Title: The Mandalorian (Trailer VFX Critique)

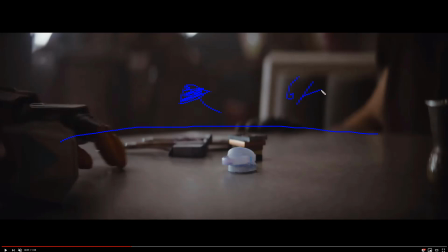474s
Now, the Blackmagic team just came out with the 6K cam, which uses a 35 millimeter sensor size, or EF sensor size, which is a bigger sensor, hence more susceptible to shallower depth of field,
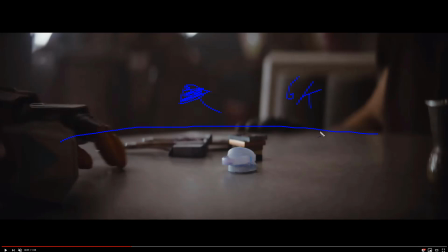490s
because the sensor, again, the bigger the sensor size, like for instance a 5D Mark II will get you some serious shallow depth of field. The more shallow depth of field, the more cinematic things will look. It'll be harder to focus things sometimes, but 35 seems to be the favorite,
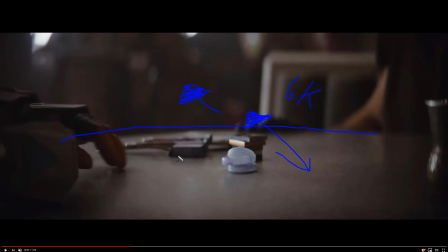505s
or I think I forgot what it is, and I think it's like CMOS or something. I could be wrong on that. Anyway, so let's go ahead and pop off of this really quick, and let's keep going. Just kind of see if there's any. Kind of also ask yourself, is there any compositing in even some shot like this?
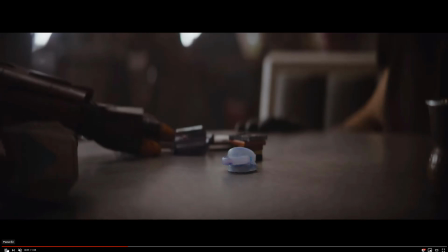525s
And I wouldn't. It's hard to tell at this moment. I would doubt it. It looks pretty simple.
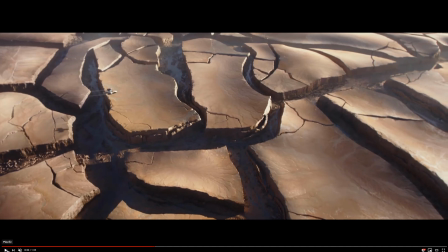530s
Basic shots. And then we can cut to this. Now, this is what I love about this shot, is check out this plane as it goes by.
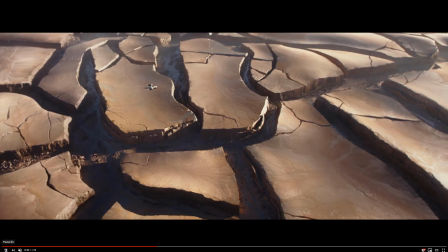537s
You'll see a little glint of a highlight hit it right there.
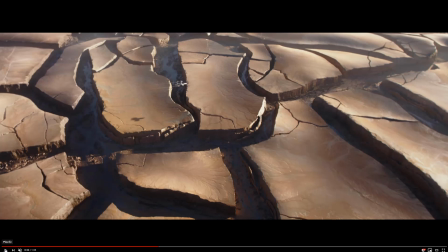542s
So you can see that it has that awesome little, let's see if I can stop
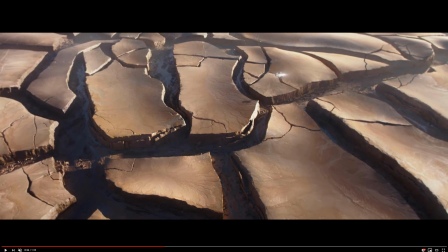547s
it. So you can see it's like a little bit of a glint, glare, whatever you call that, flare. And you can see it's just like right there. And you also have, again, Speculator's the unsung hero of photorealism. You have all of these really, really, something about the scale of this feels a little weird.
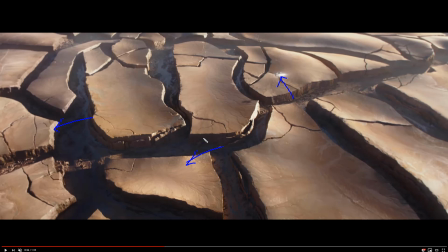564s
It feels a little bit small. First off, there's nothing in the real world that really looks like this, at least what I've seen. So I think it's the scale of these cracks that will define the scale of the scene, and this just feels very small. I mean, for me, this could be some crusty piece of bread or something.
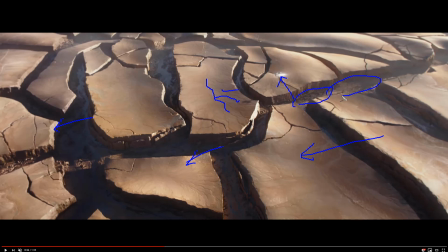581s
Again, not to insult anybody, there is scale being established in these areas here, but the fact that it's so flat really kind of feels weird to me. I don't know. So Don't tear me apart, ILM folk. I'm just saying.
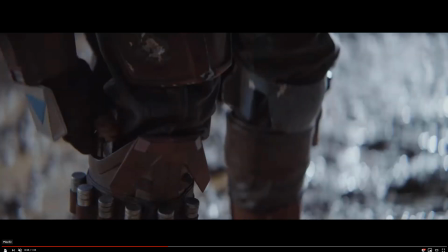595s
But again, beautiful shot. And some really cool shots here.
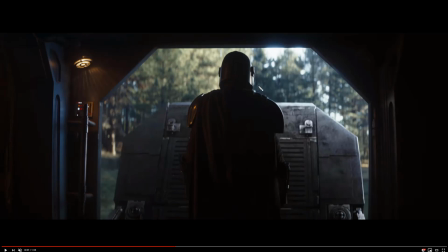599s
Again, for all we know, probably, I bet you this guy's probably on a green screen here, and then this is just some ramp. I don't think they actually bought this ramp. Maybe they did. But something about this ramp does tell me that it just feels a little bit CG. Just the general feeling like right here feels a little CG.
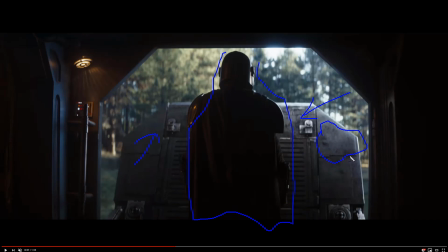618s
And there's always something about CG, when I look at it, it has kind of a diffused specularity to it. It has specularity, but it always seems slightly diffused or blurred. And you can see, you know, there is specularity on here, but it seems a tight, just a little bit subdued, even like right here.
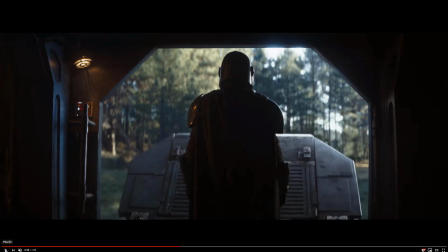639s
But again, nothing against ILM, so I know somebody will tear me apart downstairs. Again, I'm not saying it's just really cool CG.
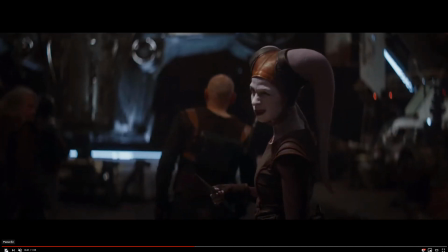647s
And for a television series, man, I mean, it's going to be, you know, like, I'm going to wait for the reviews, though.
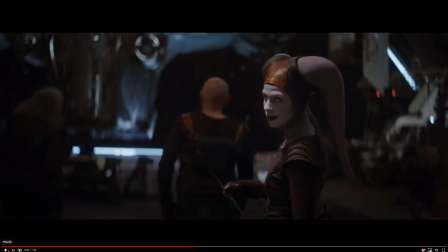652s
I don't know, you know, it's a big commitment. I mean, crying out loud, we already got Netflix, I got YouTube Red. I mean, how many of these places do I have to subscribe to, you know?
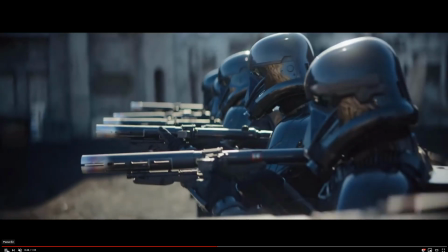661s
Again, I don't know to what to be is composited at this place, in this perspective.
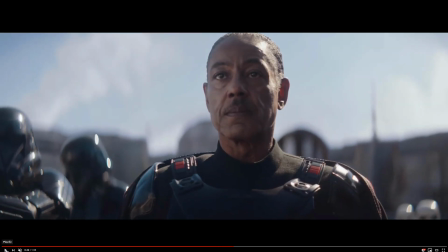667s
But again, I always also judge things based on, you know, how photographic they are. One of the clues that this probably is anamorphic and not cropped is the fact that the bokeh is oval. So when you see oval bokeh, you're probably talking about a 2 squeeze,
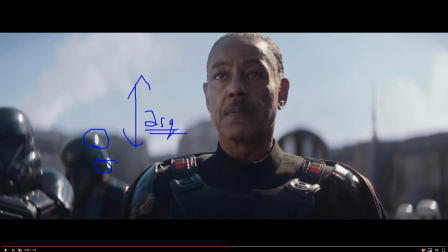684s
as we were talking about in our previous examples. It's a beautiful cinematic look to it, and it also has sometimes the actual anamorphic lens flares or the bokeh usually have a weird flatness to them sometimes,
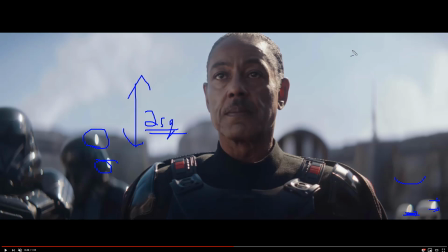698s
almost like a cylindrical feel to them, like this little flat line down here. Again, that's just some anomaly that I've always seen.
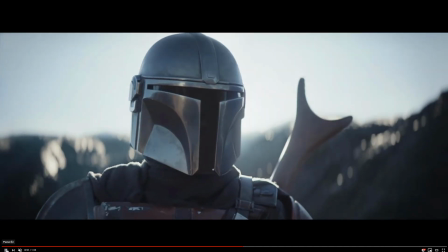706s
I don't know. So again, I like the idea of this idea of a bounty hunter. I just feel a little worried when the actor doesn't actually talk.